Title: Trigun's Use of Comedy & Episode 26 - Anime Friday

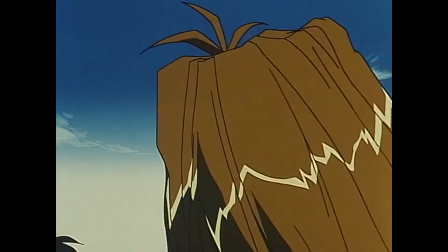249s
Just as an example here is a joke from a comedian Jerry Corley, I don't know who this guy is but this is an example.
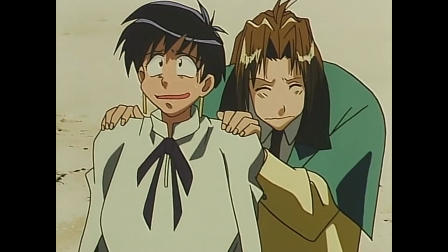254s
I have a 5 year old and I'm trying to teach her to tie her shoes and she's always saying dad I can't I can't and I looked at her and I said stop it I'm not your father.
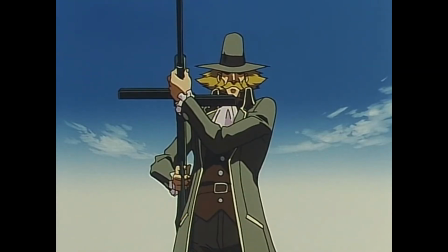263s
Trigun's comedy ultimately falls under this format and continues it throughout the whole series.
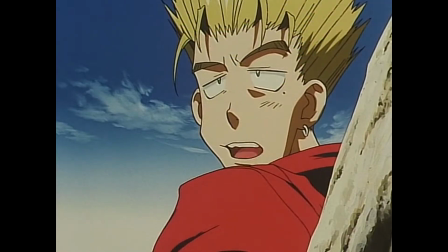268s
But what I found that I like so much about Trigun and Vash in particular is that they let
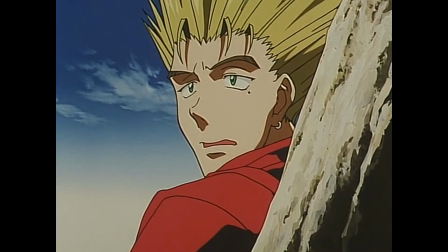273s
this character be funny and at the same time they let him have his deep dark past.
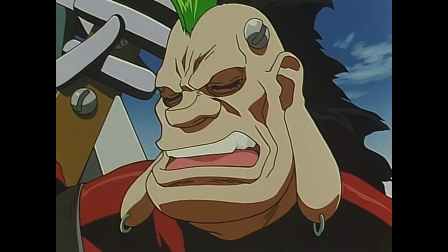278s
In many ways, Vash is one of the most human characters in Trigun.
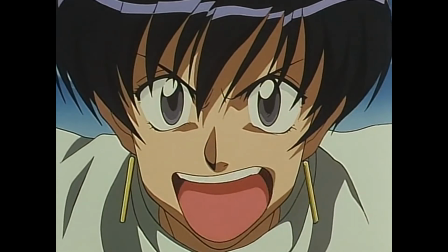283s
You get to see these different sides of Vash, you get the side that's funny and goofy, you get the side of him who wants revenge against knives,
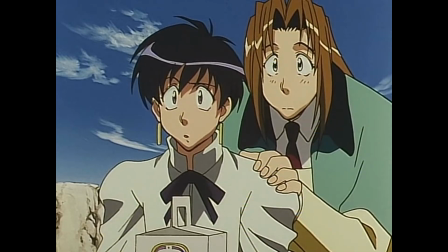290s
and you get that side of him where he is looked at as a monster for leveling a whole city as the humanoid typhoon.
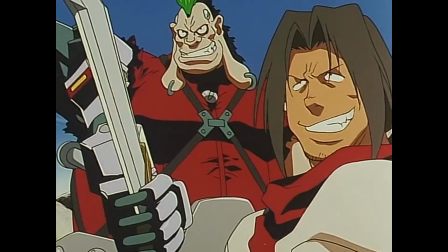296s
The show through its comedy and writing lets you explore more avenues of this character and this essential piece of Trigun's puzzle may be the most important.
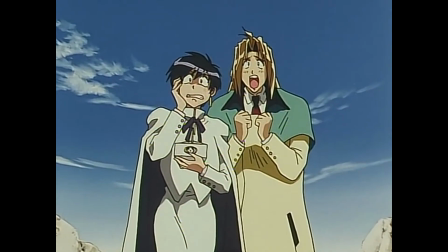304s
Think of it this way, who is Vash without his comedic side? Without that, he's an emotionless badass who had a lot of random things happen to him.
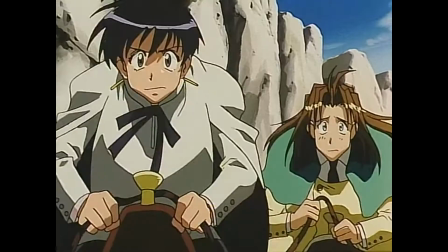312s
So now he's even more brooding I guess? Well on the other hand, what happens when you take away the fight in Vash, the humanoid typhoon,
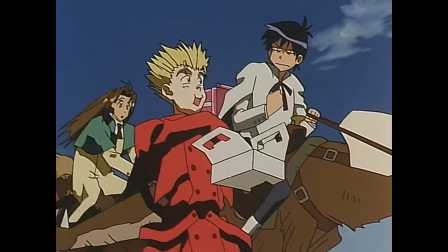319s
the stampede, his will to stop knives, well you still have Vash and his colorful personality.
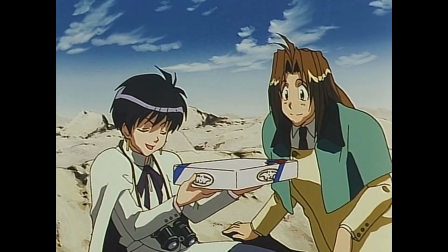325s
But when it comes to Trigun's action there is an elephant in the room you'd have to discuss here.
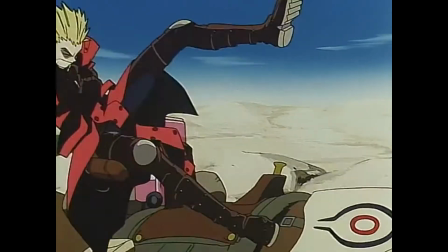330s
The series animation is rather outdated at this point and there are only a few handful full of examples I could point to as good examples,
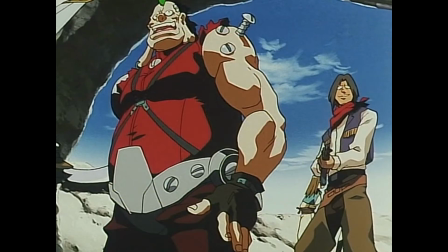337s
so I'm going to discuss the final big action scene in the show, Vash vs. Knives.
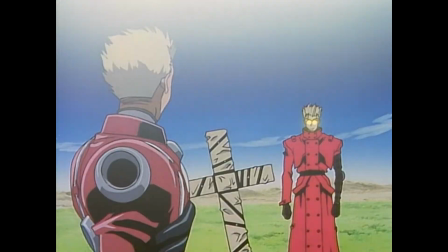343s
And even by today's standards, this scene is absolutely some of the best, most well directed action I've ever seen, personally.
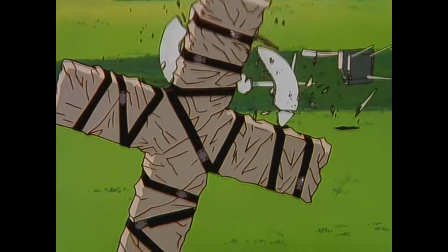351s
Everything about it, the pacing, the animation, the direction, it's all so memorable.
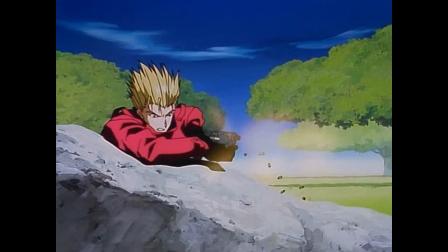356s
Even the story it tells is a beautiful one. All of the characters in this series at this point have been wrapped up.
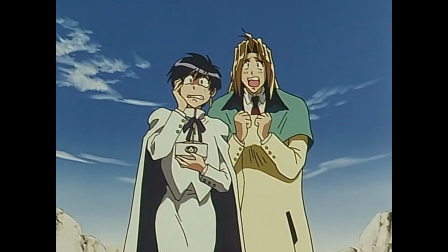362s
Wolfwood is dead, Millie and Meryl's arc are written and closed,
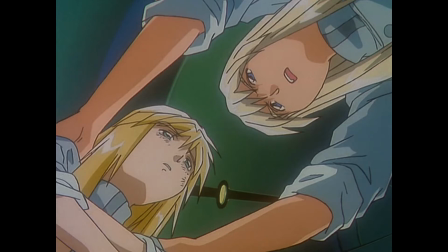365s
and it's been revealed Vash and Knives are brothers who are somewhat less than human despite their appearance.
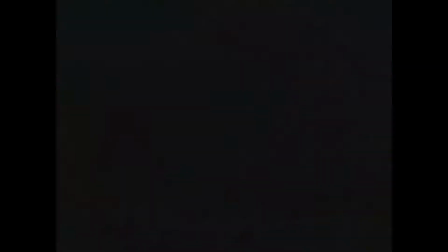371s
In fact, they're over 130 years old at this point. The only option left for Vash is to confront Knives and deal with this issue,
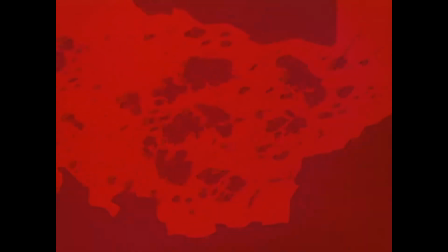380s
as throughout the whole series he has constantly ran away from him, not doing the one thing he promised Rem to do which was protect Knives.
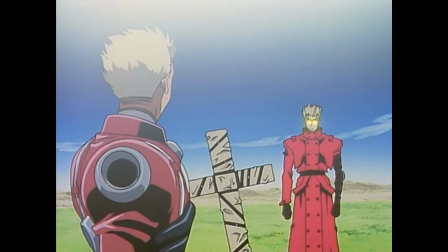389s
But, with Wolfwood's cross full of mercy, he goes to Knives in a green meadow.
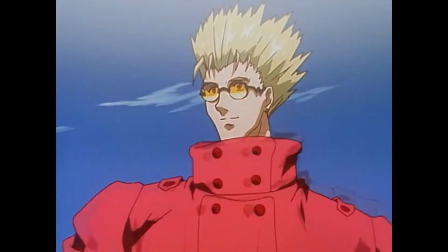394s
Something we've only seen once in the whole series before and that was at night.
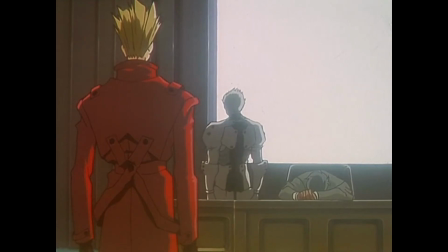398s
You'd think knowing Knives, how he killed Rem's relative in cold blood, what he wants to do to the human race and how he wants to make them extinct,
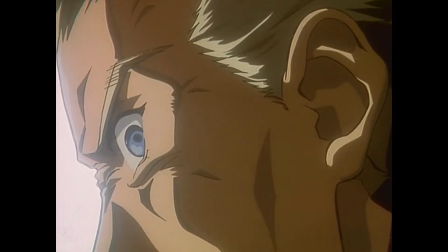406s
well a green meadow in the middle of a desert planet is the last place you would expect he would be.
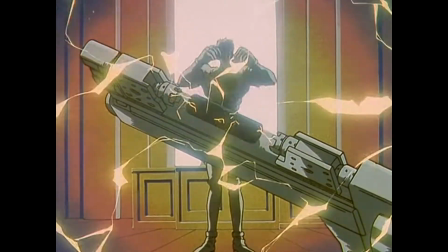412s
It's a brilliant subversion of expectations and not only that, Knives and the way he dresses is so alien to this world.
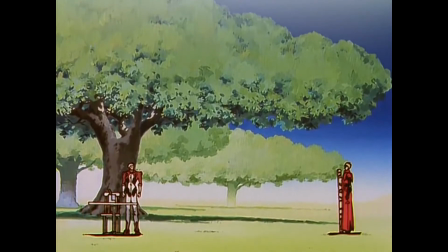418s
It's almost like he's perverting it. Vash comes in body armor and a red coat, and Knives is still wearing his skin tight suit from the ship.
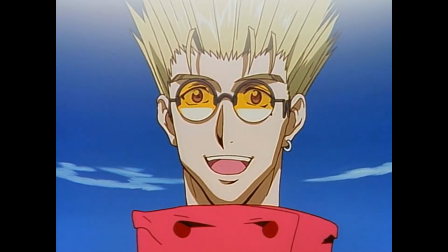426s
The setup to this action scene is beautiful and sets the stage for their final battle perfectly.
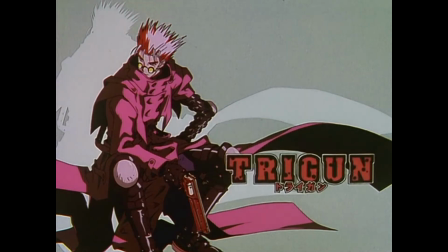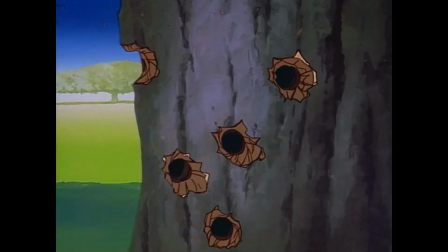442s
And as we cut back from the final insert card, they start their fight. Knives' gun fire digs into the tree Vash has taken cover behind.
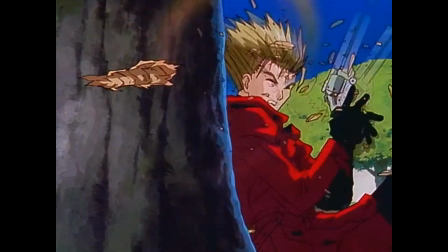450s
The sight of these bullets piercing the tree is fantastic and for the time was even more impressive as it showed the brutality of these super weapons.
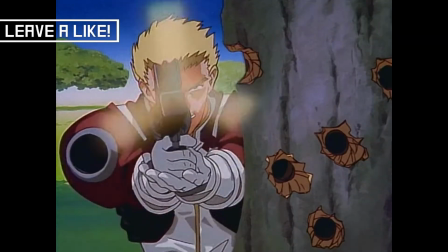458s
Small details like the table being destroyed by gunfire and a splinter cutting Vash's leg are nice touches as well.
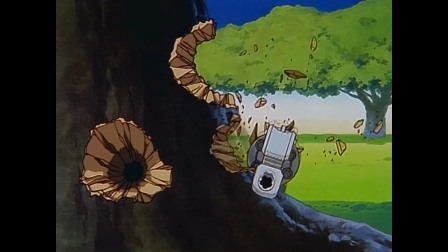465s
As the fight moves on Vash shoots and hits Knives' revolver, but when Knives shoots back it's revealed that he is controlling the weapon via wire.
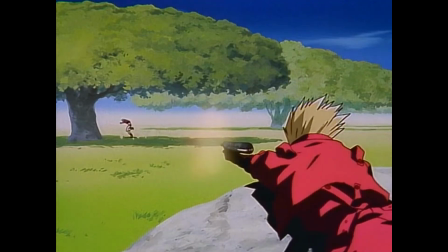473s
He uses this to get the jump on Knives by using his concealed machine pistol to rain down gunfire.
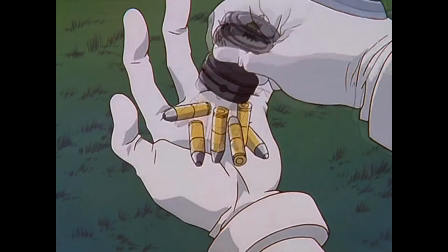478s
Vash then uses the wire to pull back his revolver. This is a good example of why this scene is so good.
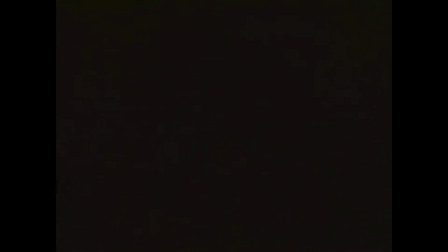483s
They used very inventive and unique ways to get the fight to not only last longer, but also using logic that you would expect these two to use.
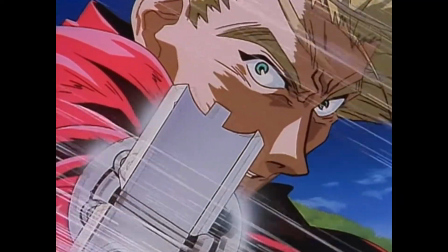491s
We know Vash very well at this point and he wouldn't take this fight lightly at all.